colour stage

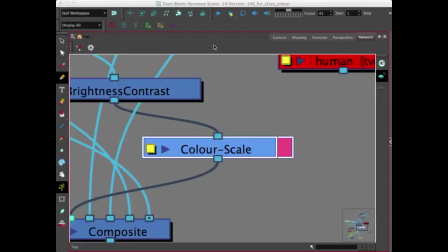(0:05)
Hey everyone, what's up? I just wanted to give you a quick lesson on color. So right now we're in Harmony 11 and I have a scene open up from my Universe Travel Mizu episode 2.
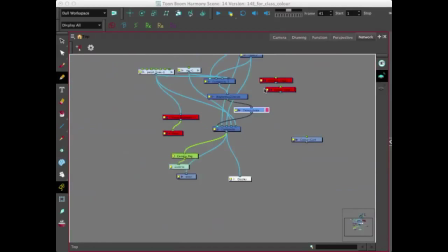(0:24)
So we're in our network view right now. So right now all you see are all these nodes,
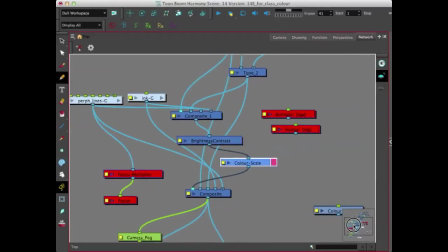(0:37)
and all these nodes correspond to the different layers and effects that I have on
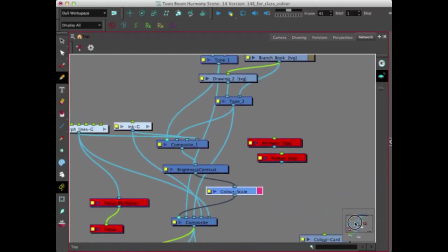(0:47)
this cut, as well as composites
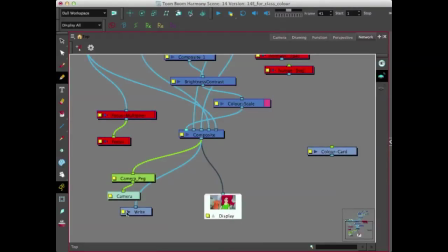(0:53)
and displays, as well as what's being written when I output to a video file, when I compress everything into one video file.
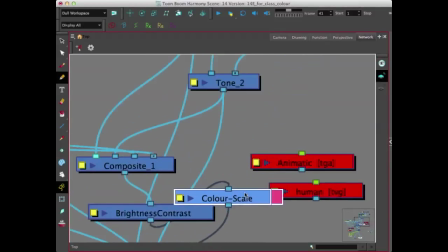(1:10)
So right now we're going to be focusing on color scale.
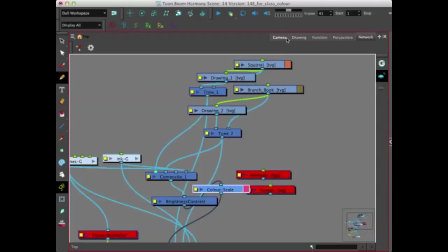(1:17)
Now I'm using color scale just for an example of an overall color for a cut. So I have all my layers in one composite that's being fed through a brightness, which I'll turn off because I don't need it right now.
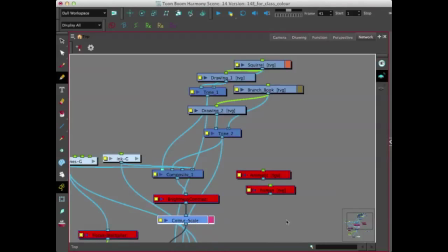(1:40)
And it's going into the color scale, and that color scale is being fed into a composite.
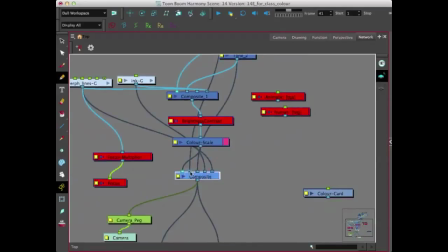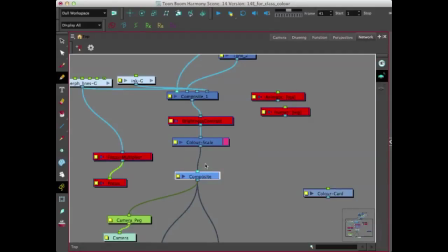So if we switch over to our camera view,
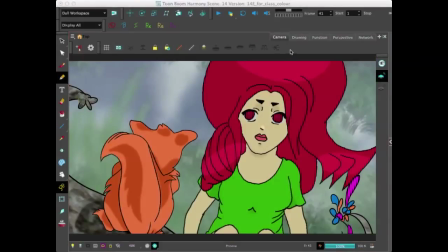(2:16)
we can see the frame, which is about frame 41 and about a 81 frame cut.
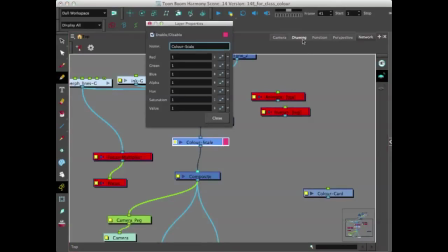(2:35)
So if I open up my editor for my color scale,
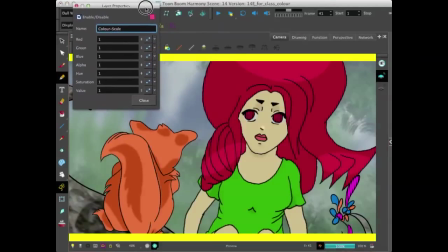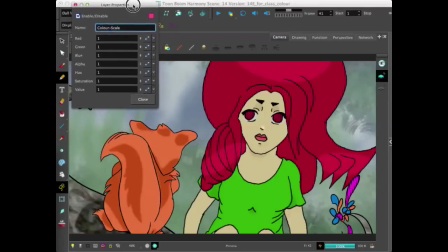(2:45)
I can show you what color does to a cut. So your shot, let's say you finish your shot and you composited it,
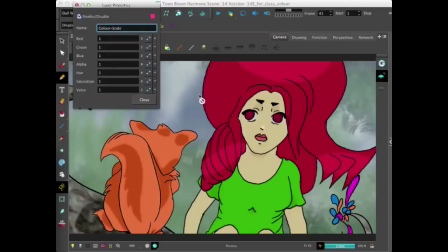(3:00)
and you have your background layer, and you have your foreground layer, and you have your midground layer. So color can affect a scene drastically. So let's say we were going to up the value of blue.
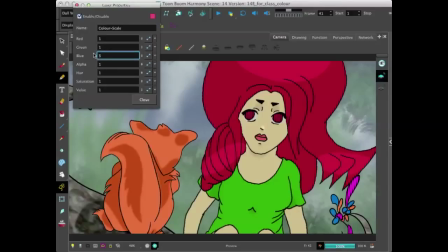We could turn a day shot into somewhat of a night shot.
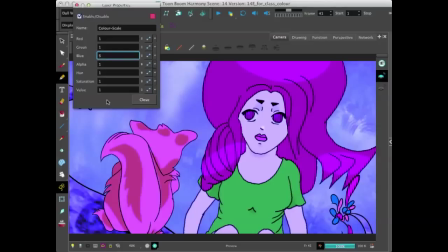(3:30)
Of course, I would balance this and choose a correct color, but blue instantly gives a different look and a different feel to the scene.
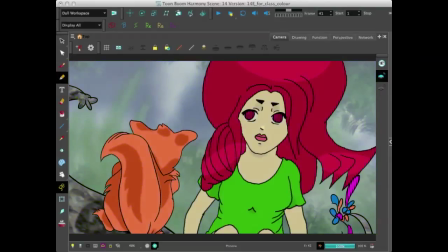(3:50)
As opposed to the original. So color can affect different moods. You can get different reactions out of your audience depending on what color you use.
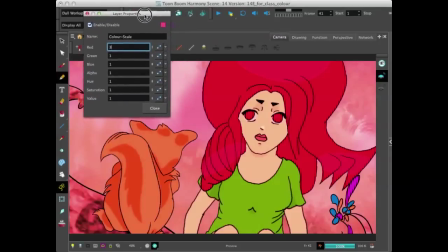(4:05)
So right now I bumped up the green, I bumped up the red.